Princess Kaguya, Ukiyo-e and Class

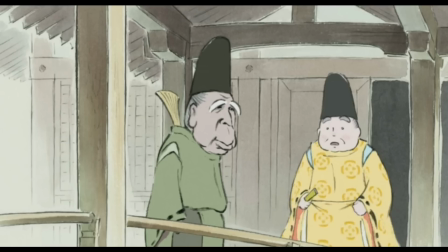But later, when she comes of age he gets this guy to come and give her a name befitting a lady of her new stature.
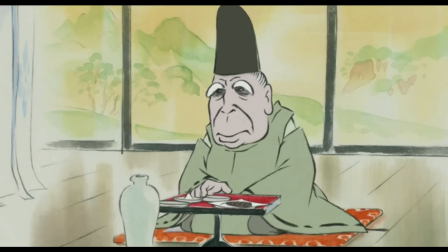He sees her beauty and hears her koto playing and calls her
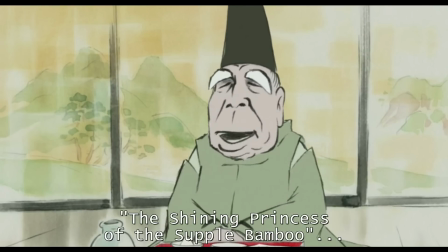the shining princess of the supple bamboo,
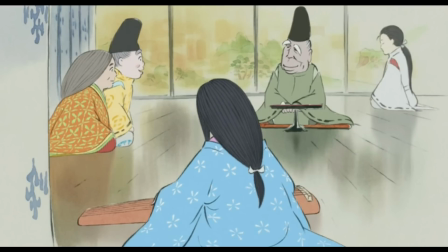Princess Kaguya. And her father is thrilled, declaring it a fine name.
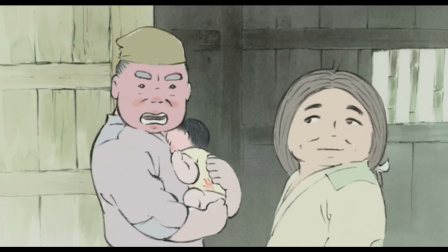So, poor people from your own community call her something because she reminds them of bamboo, that's bad.
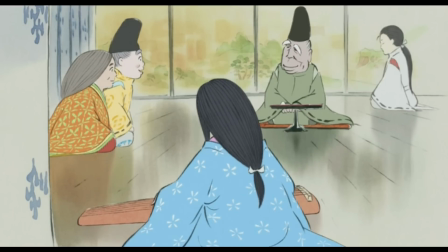Some rich guy you've never met before calls her something because she reminds him of bamboo, that's good.
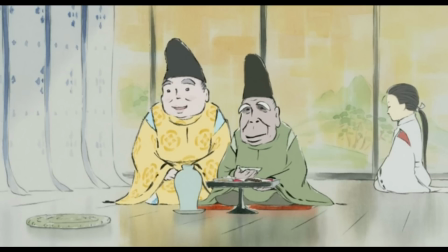It's clear that his belief in all this comes from a dishonest place.
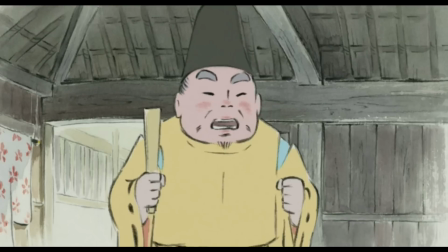He means well, he wants what he thinks is best for Kaguya, but his interpretation of what would make her happy is completely wrong.
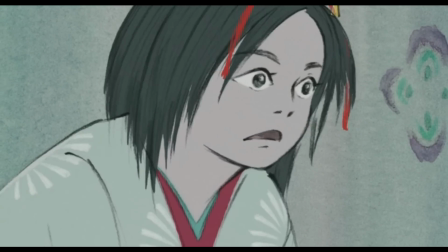While we see Kaguya's misery being brought onto her by the attempts to follow these traditions,
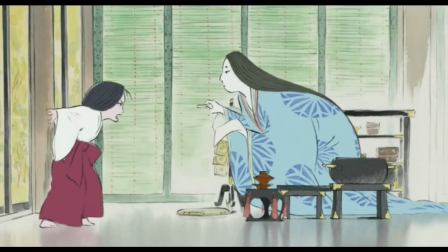the film does not think that traditions are inherently bad, it's just that there's traditions and traditions.
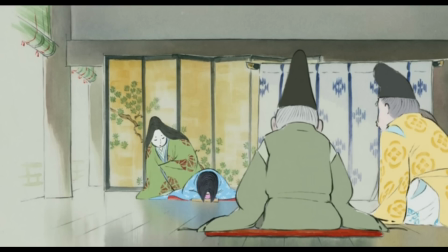The film does a lot to frame the traditions of the upper class as artificial and strange, ridiculous posturing that only makes the people doing it look fake.
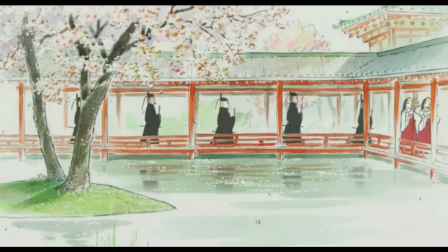The suitors who come to pursue Kaguya are introduced to us walking in this procession, all wearing these matching robes with absurdly long trains.
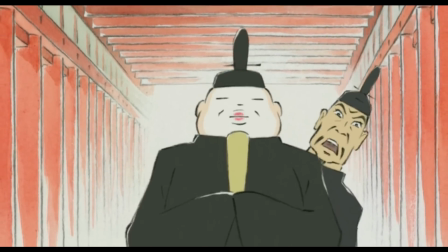They are moving so slowly for no reason other than the look of the thing to create the impression of superiority.
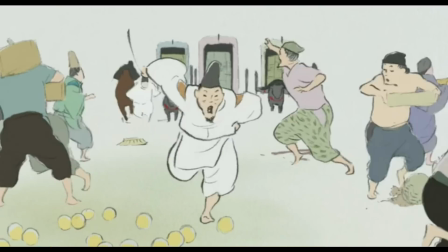This is very quickly abandoned once they arrive to
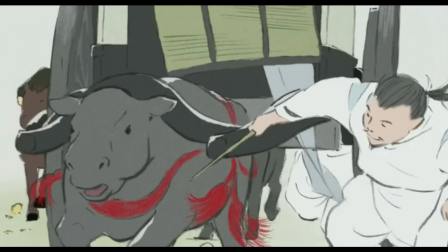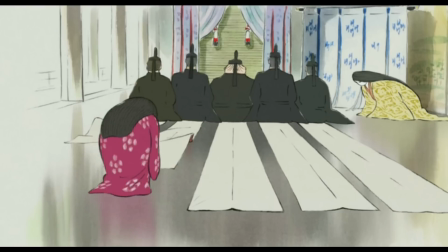deserve to have just because they're rich, and...
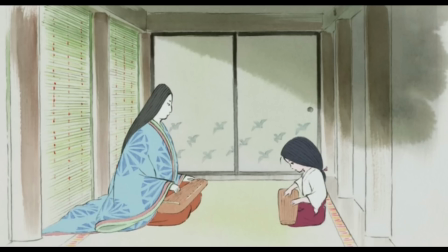In direct contrast to the artificiality of everything we see in the upper class traditions, we see the traditions of the working class while Kaguya is among them.
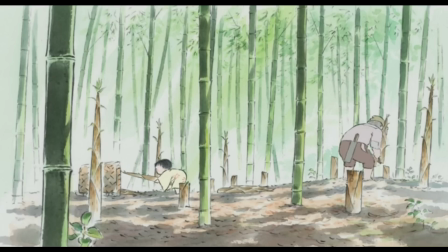Unlike the superfluousness we see through the rest of the film, these are presented as practical things, done with purpose and craft.
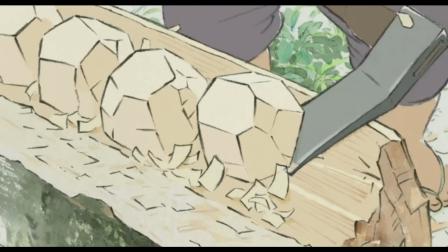Her childhood friend Su-Omaru's family makes bowls. We see the process as they cut balls of wood out of logs and carve them into the bowls.
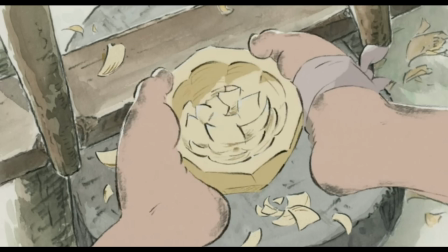This is hard, dirty work, but framed to look noble and worthwhile.
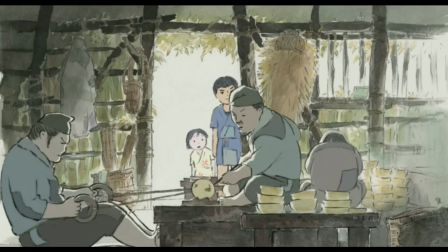The detail put into the animation on this scene gives such a clear picture of the artistry that goes into something so commonplace,
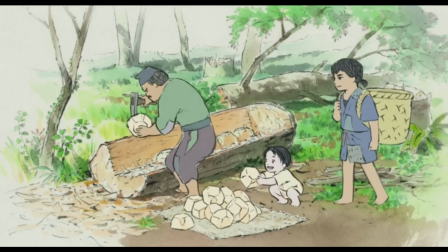and you get the sense that this is how it has always been done, and how it will continue to be done for generations to come, because it is simply the practical way.
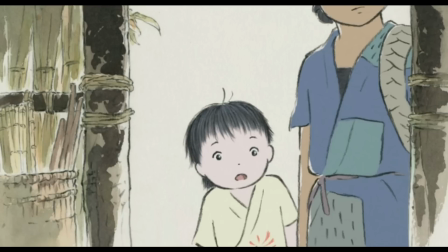Really showing Kaguya a part of a life that she would be happy living before being taken away from it.
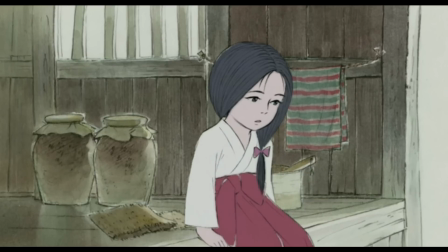Within the mansion there is one place that Kaguya goes to escape from the pressures put on her. A loom house within the garden.
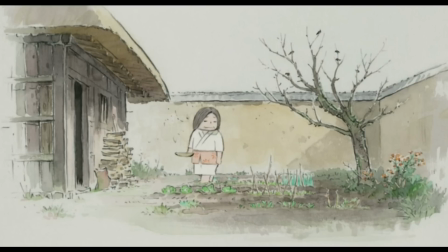Her mother sets up there, having abandoned the falseness of the wealth in a way that Kaguya is not permitted to.
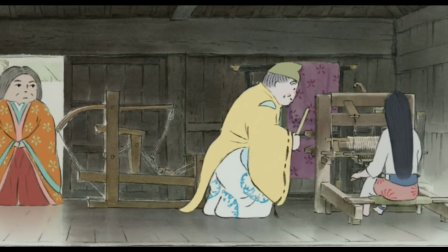This space is humble, small, and dominated by a physical craft which both she and her mother can do.
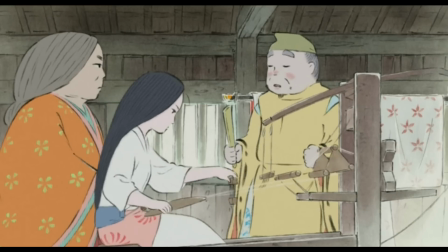Again, this is work that we see the physicality of, though we never see the finished product here.
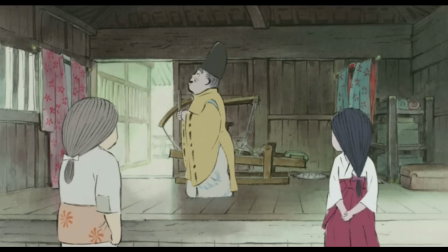It's just a way out of that life. A sign of Kaguya's resistance, with her father using that space to tell her to reject their old life.
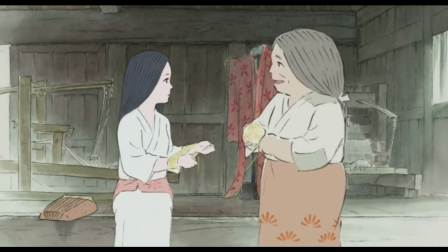The comfort that she gets from these simple traditional crafts gets slowly stripped from her.
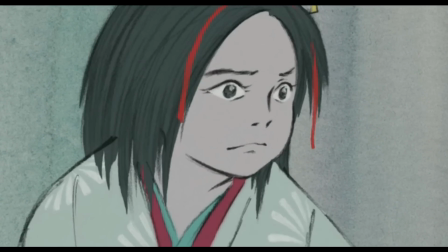We see the extent that she is removed from these routes at one of her lowest moments in the film.
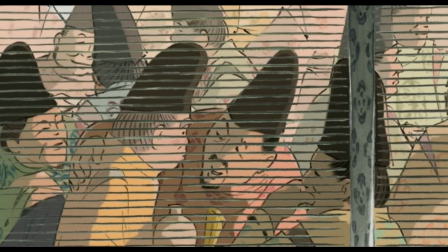Just after the rich people at her coming of age party have insulted her so badly, she runs, heading right back home.
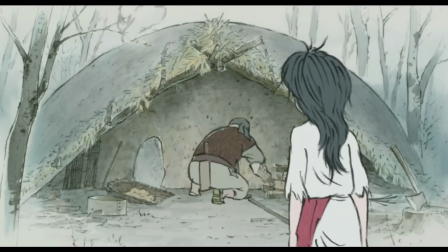She meets with a man putting together a wood burner to create charcoal.
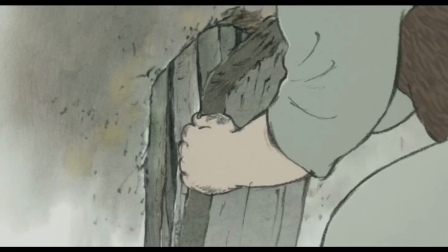Again, this is a physical task, grimy, dirty and practical, but now done to show how separate she has become.
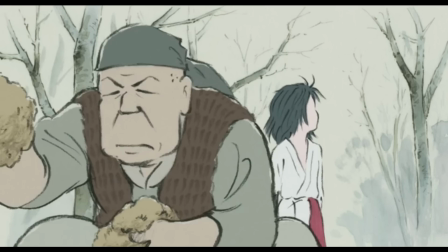All of her friends have moved on and she has no way to return to the life she wanted.
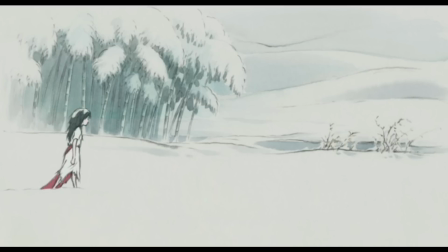She doesn't fit here anymore, and can only head back to what she has been forced into.
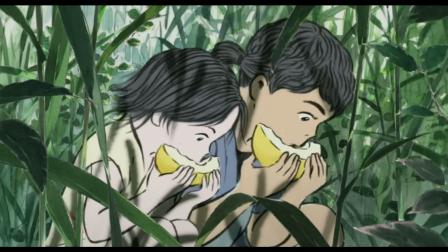This presentation of working-class life is definitely quite romanticised, showing that back-breaking,
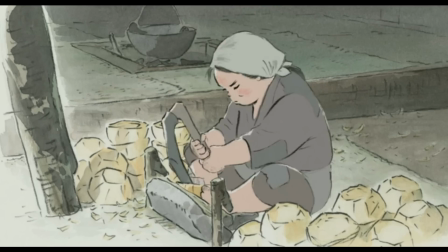agonising labour is a happy and pure way to live, not really showing us the hardships of it.
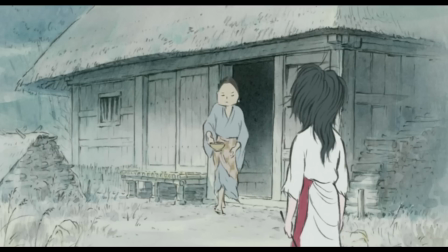Which, as we know, being poor is not easy.
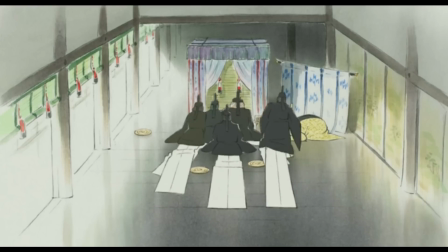It's incredibly hard in fact, and being wealthy comes with a number of comforts where you will simply never know what that hardship is like at all.
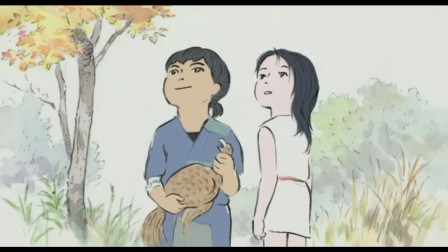Kaguya's purely positive view of it is undoubtedly naive, and comes out of her associating that time with her happy memories, and the new position with her depression.
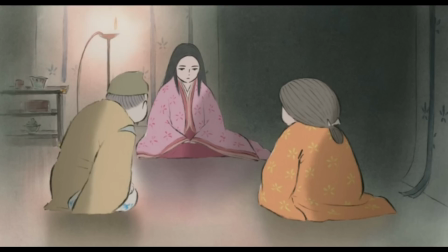We are seeing all of this through her subjective lens. There is an interesting extra layer to all of this though, since Kaguya does not come from Earth originally.
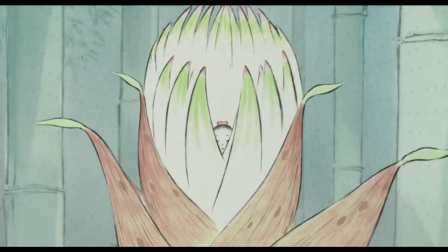She is a spirit from the moon, found within a bamboo stalk and ageing unnaturally.
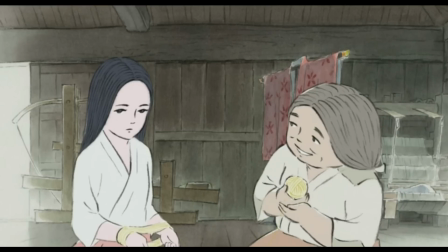She wanted to experience life on Earth and got herself sent down, living out her life there until she has to call to the moon for help because the Emperor has decided he wants to marry her,
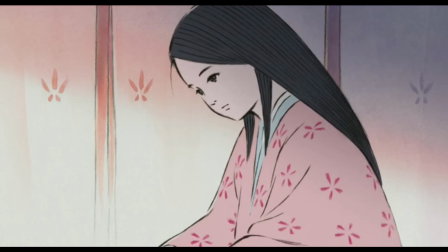and tries to literally pick her up and take her. Rich people in this movie think women are things.
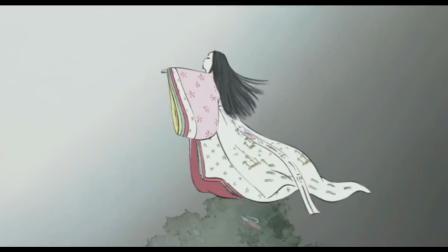So the moon people come down to take her away, erasing her memories of the life she led on Earth, and she can't do anything to stop it.
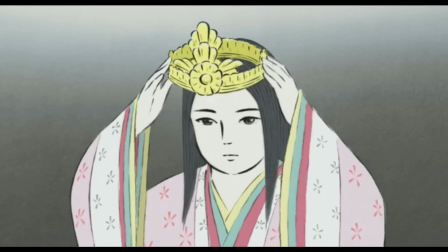So Kaguya actually comes from an even higher class, and throughout this whole movie she's just been a poverty tourist.
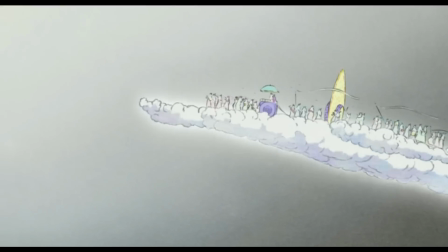But if we take the messages put across by the rest of the film and apply it to this, then we can see that her life on the moon is the same empty misery that living in the upper class gives her.
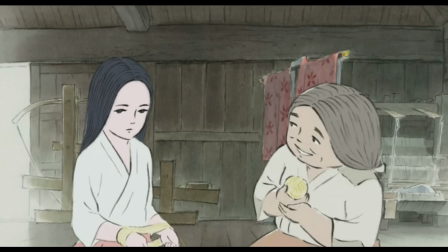Going back to the moon is portrayed as terrifying, and once Kaguya has put it into motion there is just an impending sense of doom.
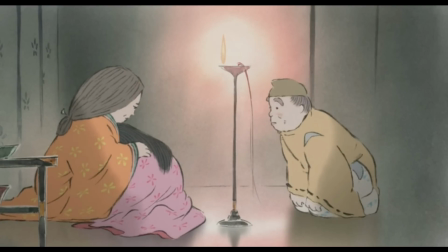She's built a life here with her family, who she loves even for all their mistakes, and is about to lose it all, and it's crushing to watch.
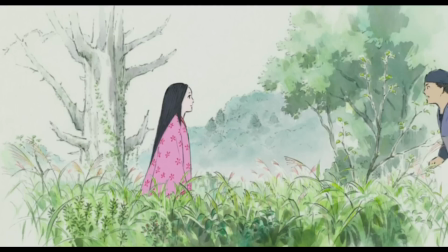We most clearly see this desperation in the scene where she briefly reunites with Tsutamaru.
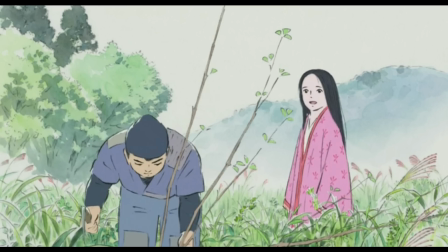In him, she sees everything of the life that she could have had if her parents hadn't taken her away to the mansion.
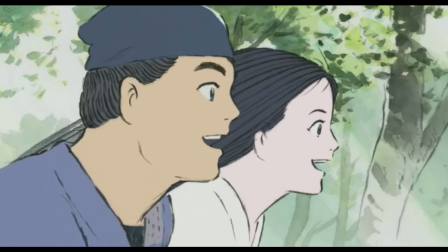She could have lived this way, and experiencing it again makes her so happy that she takes flight.
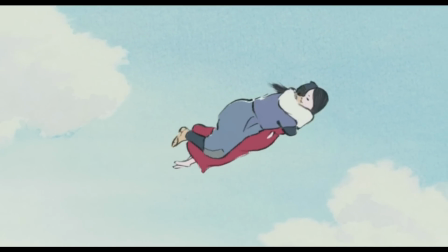A moment of pure joy, only made possible by abandoning the pretense of the roles that she has to follow.
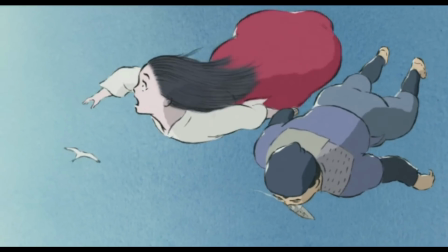But it's cut short because she can't fight having to return to these roles, no matter how much happier she would be elsewhere.
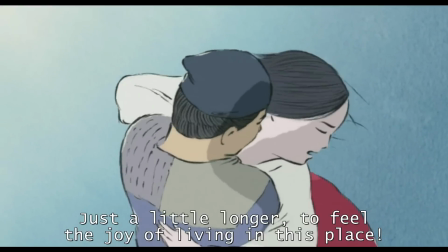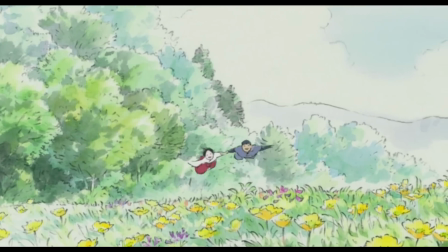Kaguya gets to see the one place where she could be content, even live there for a while, but it can't last.
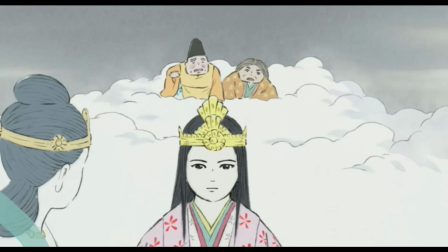She is taken away. Her memory of her time on Earth removed halfway through her monologue about the life she lived.
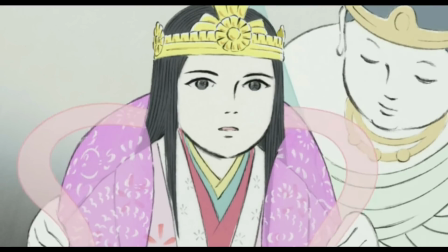Goddamn, this movie destroys me. But okay, I've been talking about this movie for over 2,600 words now and I haven't even mentioned how it looks yet. And I'm pretty sure that it's illegal to talk about why Princess Kaguya is so great without at least once yelling, LOOK AT IT!
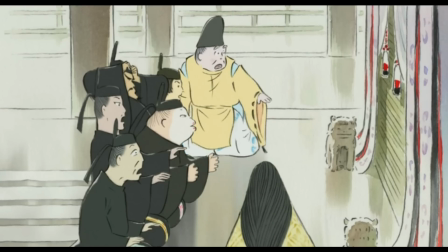It is simply one of the most beautiful looking films I've ever seen and frankly makes me wonder why every other movie doesn't look this good.
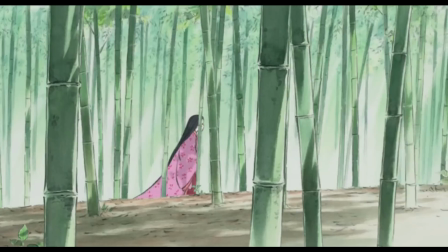Like, could we have been doing this the whole time? Why didn't they? With whom do I register my complaint. When he set out directing this film, Isao Takahata had a very deliberate goal to make something that no one had ever seen before.
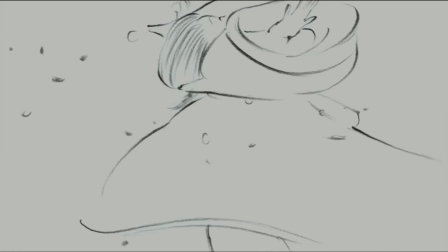He and his animators achieved this through deliberately making the characters look rough and uneven, with beautiful lush watercolour backgrounds.
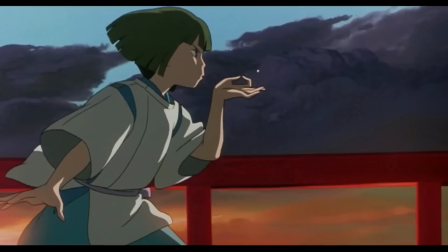This is wildly different to the traditional style of Studio Ghibli's works, including the first couple of Takahatas.
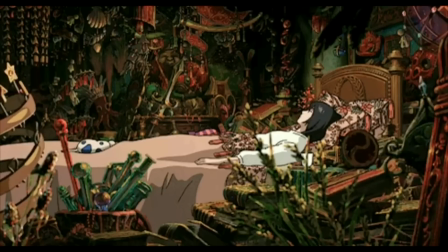What is so beautiful to me about Ghibli films is usually their detail.
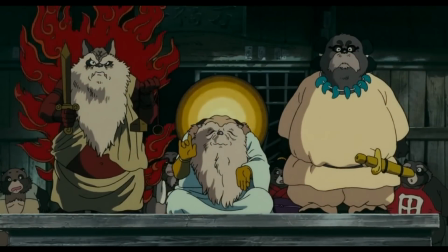Little things that a lot of animated films would skip over because you have to draw them and that is hard, but it's what gives them so much life.
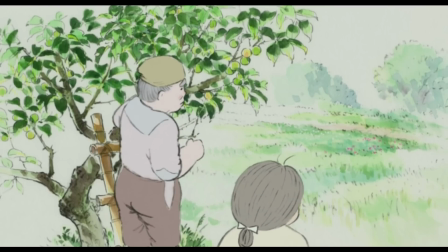But in Princess Kaguya we're dealing with a lot of blank space, giving a lot of the film an ethereal,
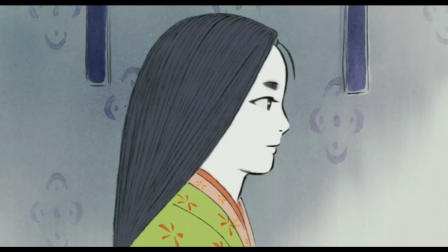almost dreamlike feel, and the lack of detail to the characters really lets the incredible performances shine through.
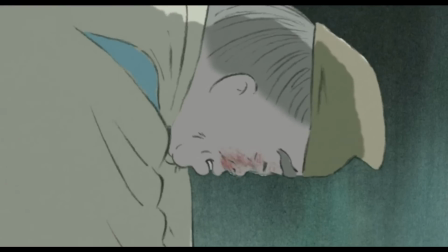I think particular credit should be given to Takeo Chi as the father in his final performance.
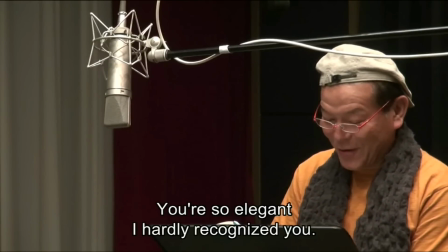The footage of him recording some of his lines is just an absolute delight.
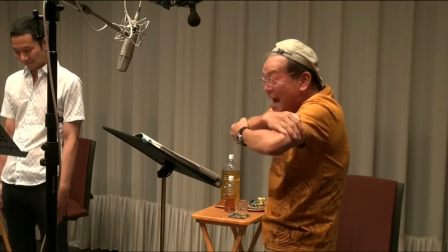So yeah, it is practically understating things to say that this looks beautiful and is a huge part of the film's appeal. I held off from talking about it until this point for a specific reason though. I wanted you to understand the substance of this theme before we looked at the style of it, because to me the style is part of the substance. You see, I'm doing a thing.